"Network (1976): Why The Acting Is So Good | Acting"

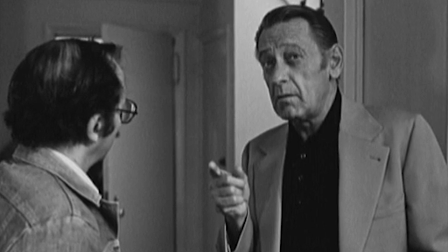Holden remarked after the rehearsal period that he finally felt like a real actor.
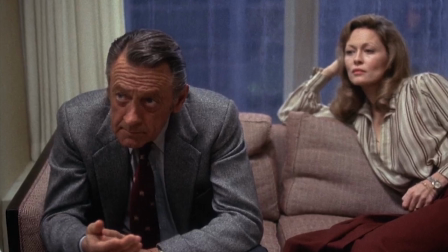The difference in training or the difference in acting styles never matters if both actors are working honestly, which they both were.
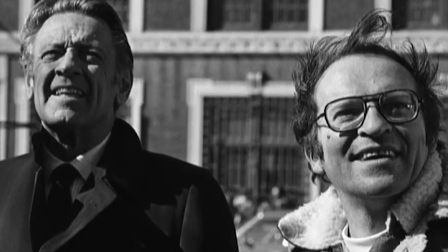In his book, Lumet points out the importance of what the actor is seeing.
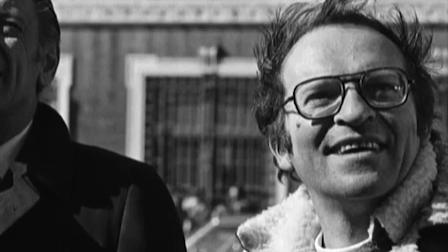He explains the standard practice of clearing the actor's eyeline to make sure that the actor sees only what the character sees.
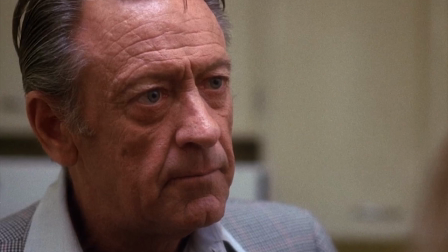You can't have Holden bare his soul to Dunaway with, quote, some teamster sipping coffee behind her.
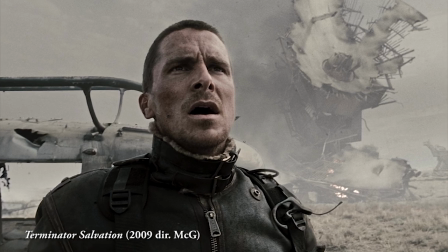I think we're all aware what happened when the director of photography didn't clear Christian Bale's eyeline during a scene in Terminator Salvation.
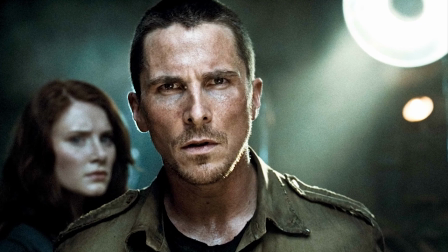All right, I'm trying to f— do a scene here and I'm going, why the f— is Shane walking in there?
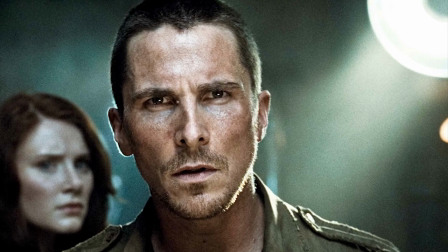What is he doing there? Do you understand my mind is not in the scene if you're doing that?
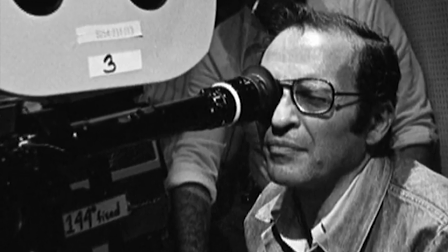Removing these distractions also helps an actor pretend that they are not being filmed at all—that the scene is actually unfolding.
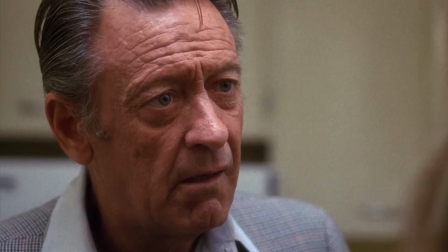This way, Holden can play the scene as if Dunaway is the only thing he sees.
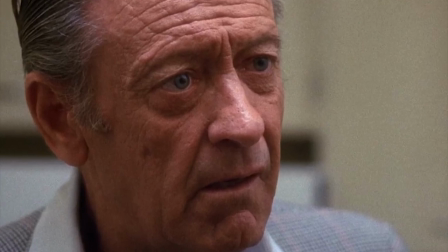But while rehearsing one of the most powerful scenes in the film, the primal doubt scene, Lumet noticed that Holden was looking everywhere but Dunaway's eyes.
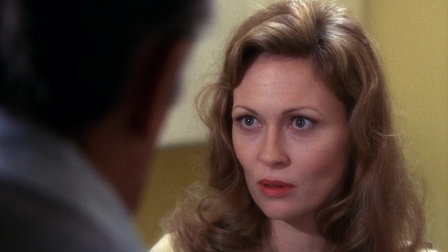Lumet said, He looked at her eyebrows, her hair, her lips, but not her eyes.
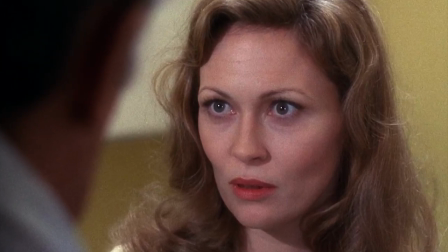Lumet made a note of it, but didn't say anything.
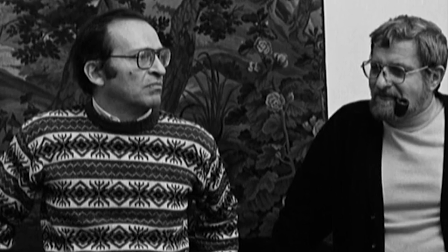There's a good reason why he didn't try to correct this, even though the rehearsals were supposed to be the place to fix any issues that arise in the performances.
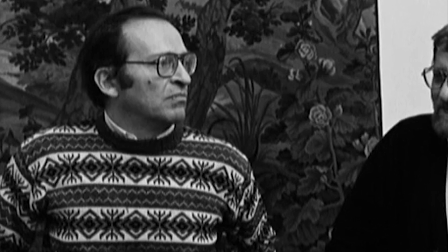Lumet said,
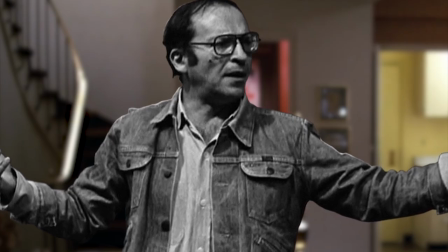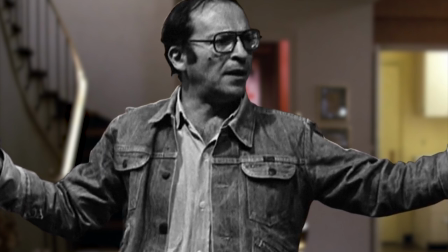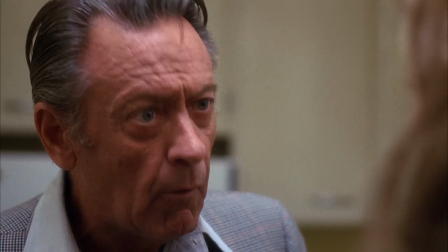He did. Emotion came pouring out of him. It's one of his best scenes in the movie.
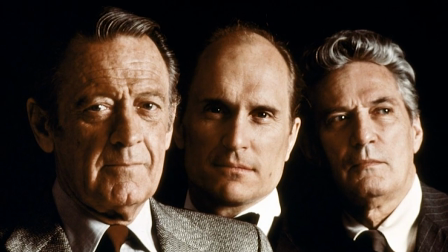Whatever he had been avoiding could no longer be denied. The rehearsal period had helped me recognize the emotional reticence in him.
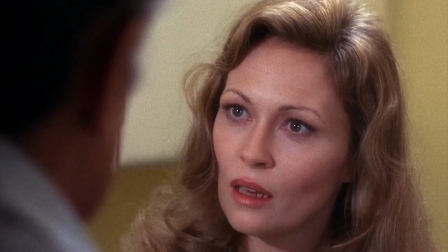Lumet gave Dunaway the same direction, but for her, Lumet wanted Dunaway to, quote, quote, just try to understand what he's talking about.
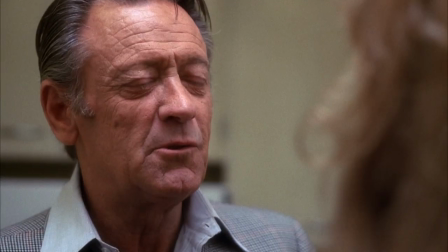And when Holden says, I just want you to love me, primal doubts and all,
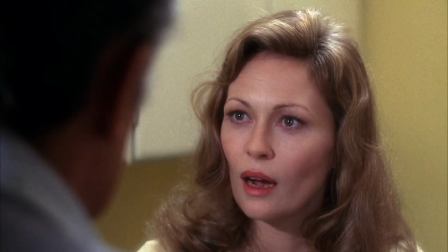we get her only vulnerable moment in the film.
I don't know how to do that.
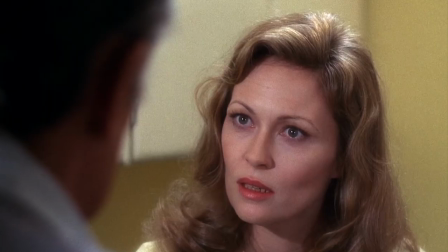Lumet said, that's as close a moment as she gets. Dunaway described how she played the line as the character's quote, quintessential expression.
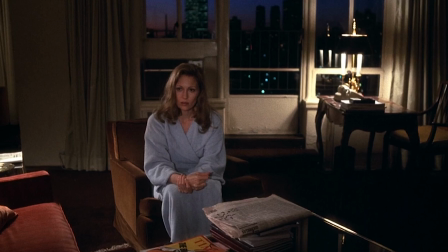Dunaway said, Diana isn't connected as a woman, doesn't feel like a woman.
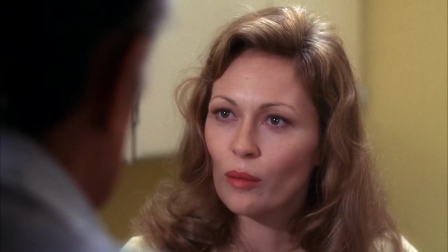With just those few seconds on the screen, you knew that she was completely unable to love.
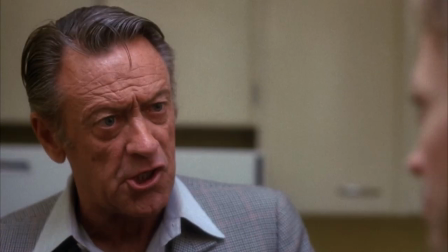By the way, this scene was built entirely out of one take. Thanks for watching.
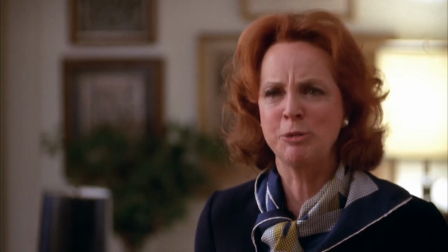Stay tuned for part two where I will discuss Robert Duvall, Beatrice Strait, Ned Beatty, and Arthur Burkhardt who played the great Ahmed Khan.
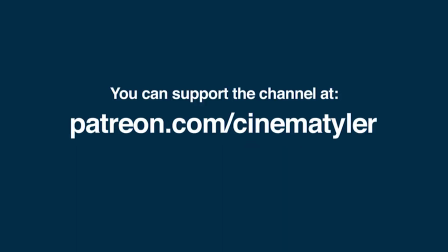Network was voted for by my patrons over on Patreon.
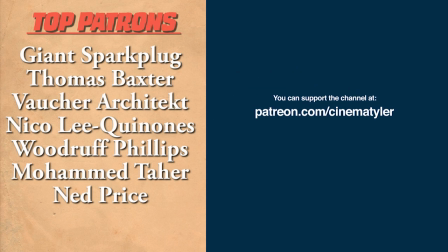If you would like to be a part of the vote coming up next month, head on over to Patreon now, pledge a dollar or more, and you'll be able to suggest three movies for the next vote.
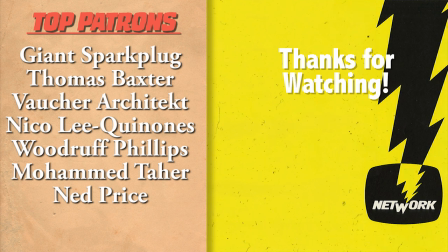And if you're new here, please hit that subscribe button now because there are plenty more videos on the way for cinephiles like you. Thanks again for watching.